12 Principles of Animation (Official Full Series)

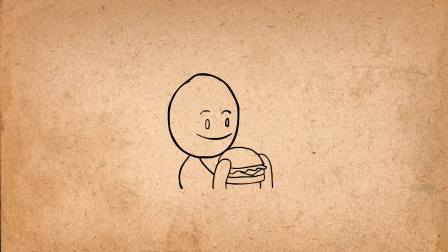[16:05]
The primary action is the bite, but all the secondary actions add more dimension to the bite.
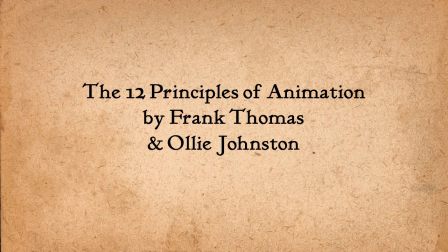[16:10]
So the next principle is called timing.
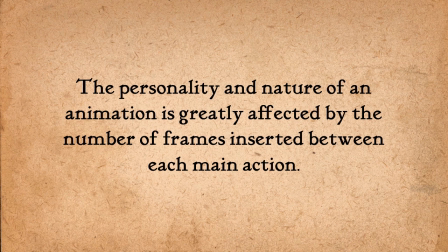[16:13]
This principle states that the personality and nature of an animation is greatly affected by the number of frames inserted between each main action.
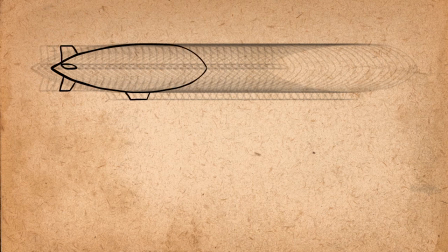[16:21]
Basically if you have many drawings that are very close together in between the two main poses, the action will be very slow.
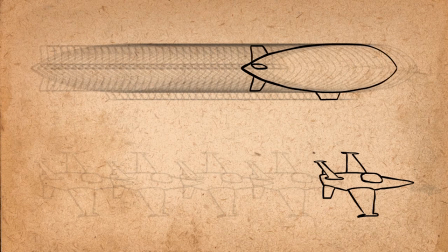[16:27]
If you have very few drawings set far apart from each other, the action will be very fast.
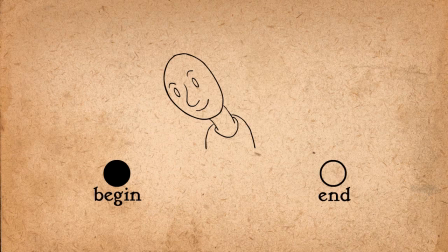[16:32]
Less drawings means fast, more drawings means slow. One simple action can have ten different meanings depending on how many frames you give it. This man is leaning from one shoulder to the other. With no in-betweens, it looks like his head is being hit by a tremendous force, nearly snapping off his neck.
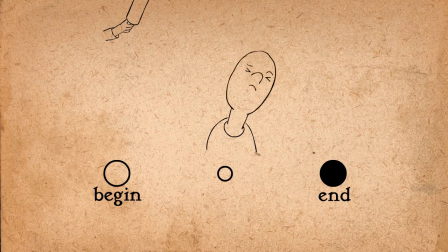[16:47]
With one in-between, his head has been hit by a rolling pin or some other object. With two in-betweens, he has a muscle twitch. With three in-betweens, he's dodging the rolling pin or the other object. With four, he's saying, move it, get out of here.
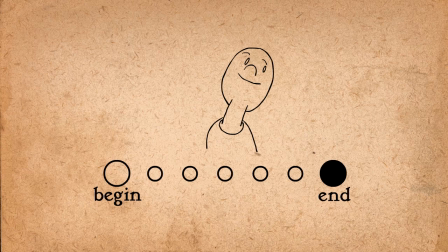[17:01]
With five, he's more friendly, saying, over here, come on, hurry. With six, he sees a good-looking girl or the sports car he always wanted. With 7, he's trying to get a better look at something. With 8, he's searching for the peanut butter on the kitchen shelf.
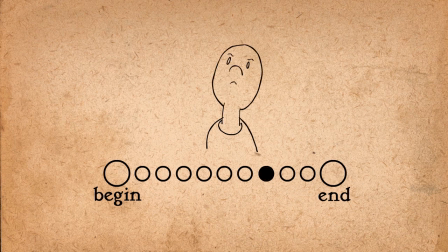[17:15]
With 9, he is appraising something very thoughtfully. And with 10 in-betweens, he is stretching a sore muscle.
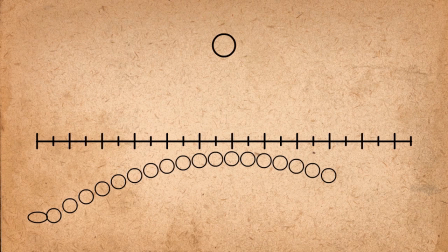[17:22]
The standard frame rate for movies is 24 frames per second. If one drawing is made for each frame, 24 drawings per second, that is called drawing on ones. If one drawing is made for every two frames, that's called drawing on twos and every three drawings is threes and so on.
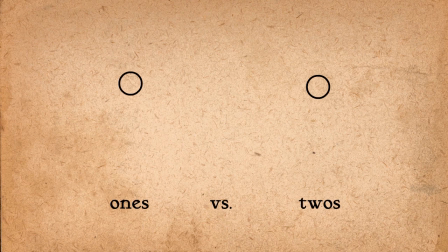[17:37]
It's actually very common to draw on twos rather than ones for a few reasons. First, it cuts the amount of work in half. Second, it actually makes slow actions look smoother than if you were to draw every frame,
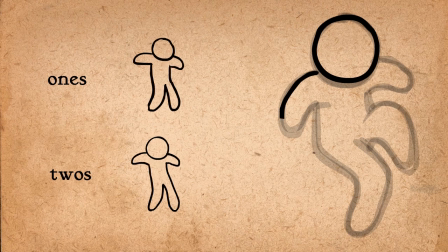[17:48]
because the precision needed to draw in between two very close drawings can lead to the animation looking jittery.
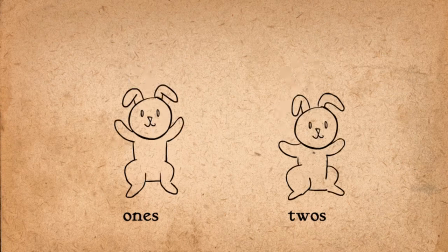[17:54]
Some would also say that drawing on twos is better for fast actions as well because it gives a sparkle and
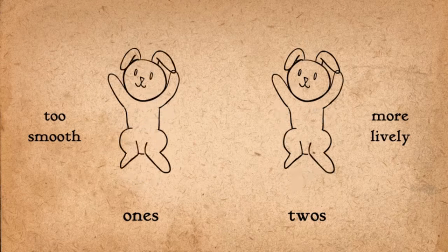[17:59]
spirit to the animation that would otherwise be too evenly timed and less lively. if it were drawn on ones.
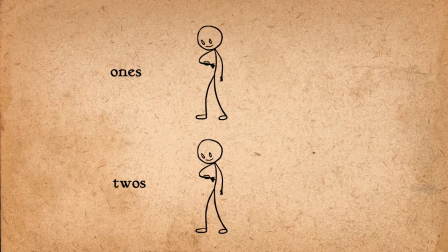[18:05]
But drawing on ones is necessary when there's a very fast action that needs to be read, often a scramble or a flurry of activity. And it's also everyone's choice how many drawings to put in between poses. Some people draw more or less frames depending on how much movement there is, and this can give a very dynamic effect to the animation.
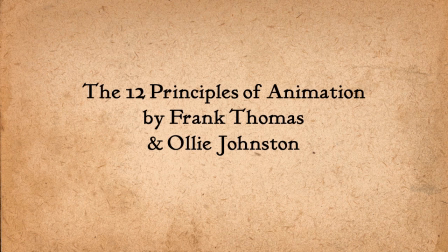[18:21]
So the next principle is called exaggeration.
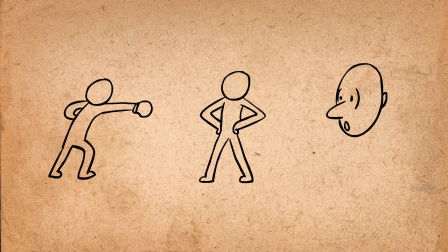[18:25]
Basically every action, pose, and expression can be taken to the next level to increase the amount of impact on the viewer.
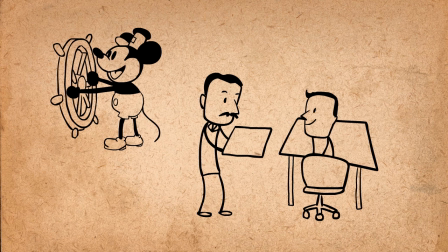[18:31]
So the early animators at Disney would get confused because Walt would tell them to add more realism,
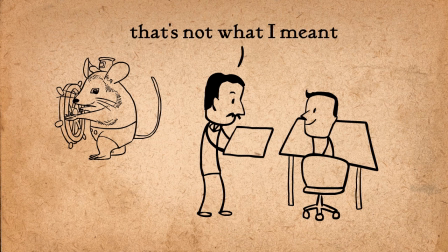[18:36]
but then when they changed it, he would criticize the result because it wasn't exaggerated enough. In Walt's mind, there was probably no difference.
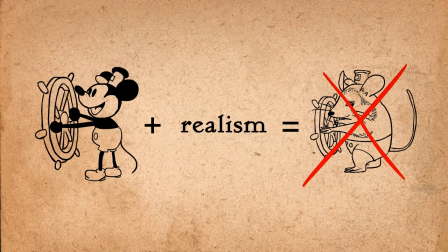[18:43]
Making it more realistic didn't mean make the physics and proportions more consistent with reality, but rather make the idea or essence of the action more apparent and real.
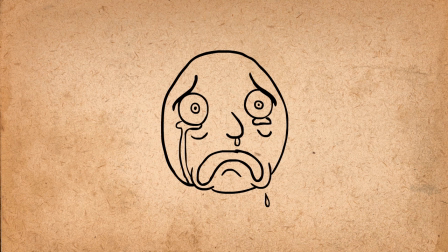[18:51]
So if a character was sad, make him sadder. Bright, make him brighter.
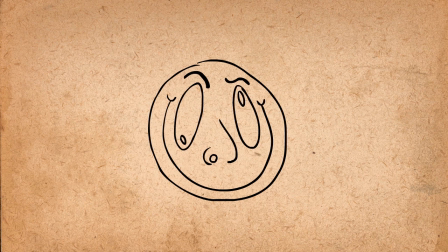[18:57]
Worried, make him more worried Wild, make him wilder Exaggeration doesn't mean more distorted, but more convincing.
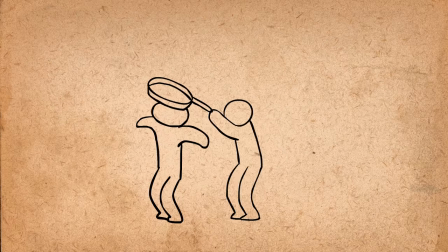[19:06]
It's amazing how you can always add exaggeration. This animation looks finished, right? But let's give it some exaggeration
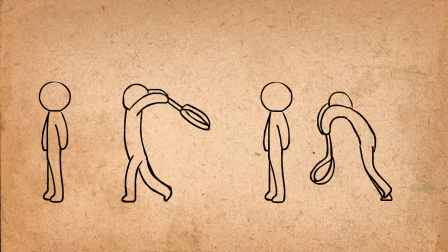[19:14]
Now when we compare the two, the first one definitely looks less powerful even though earlier we thought it was finished When motions are quick,
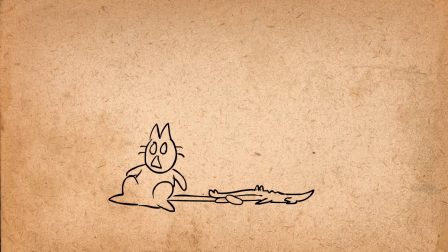[19:21]
the exaggeration needs to be bigger in order to be noticed This still frame looks way too extreme to be realistic, but when you play it in motion, it looks less extreme.
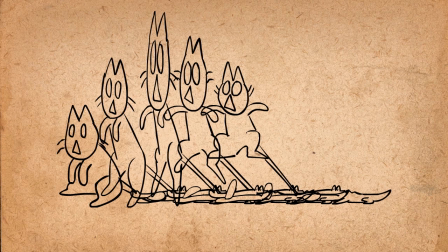[19:30]
That's because a lot of the frames that your eye perceives in a short time are less extreme frames, and only one of them is very extreme. So in order to boost its presence, you can either make it stay on screen longer, or make it more extreme.
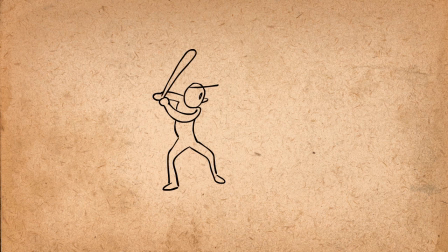[19:41]
Since it's hard to tell how much room you have for exaggeration, a good rule to follow is to push the exaggeration level until it actually becomes too much, then wind it back until you're satisfied with it. This way you see the whole range beforehand. instead of shooting in the dark.
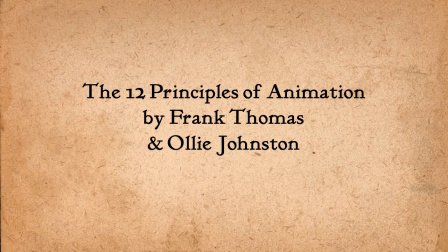[19:55]
So the next principle is called solid drawing.
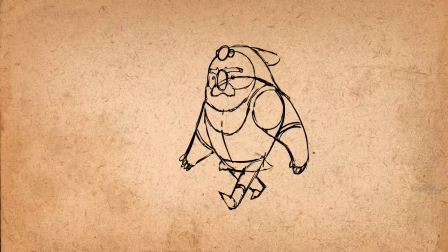[19:58]
This principle is about making sure that forms feel like they are in three-dimensional space with volume, weight, and balance.
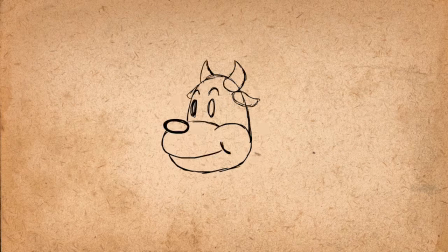[20:05]
One thing that makes animating a lot easier is being able to draw a figure from all angles. This requires knowledge of three-dimensional drawing.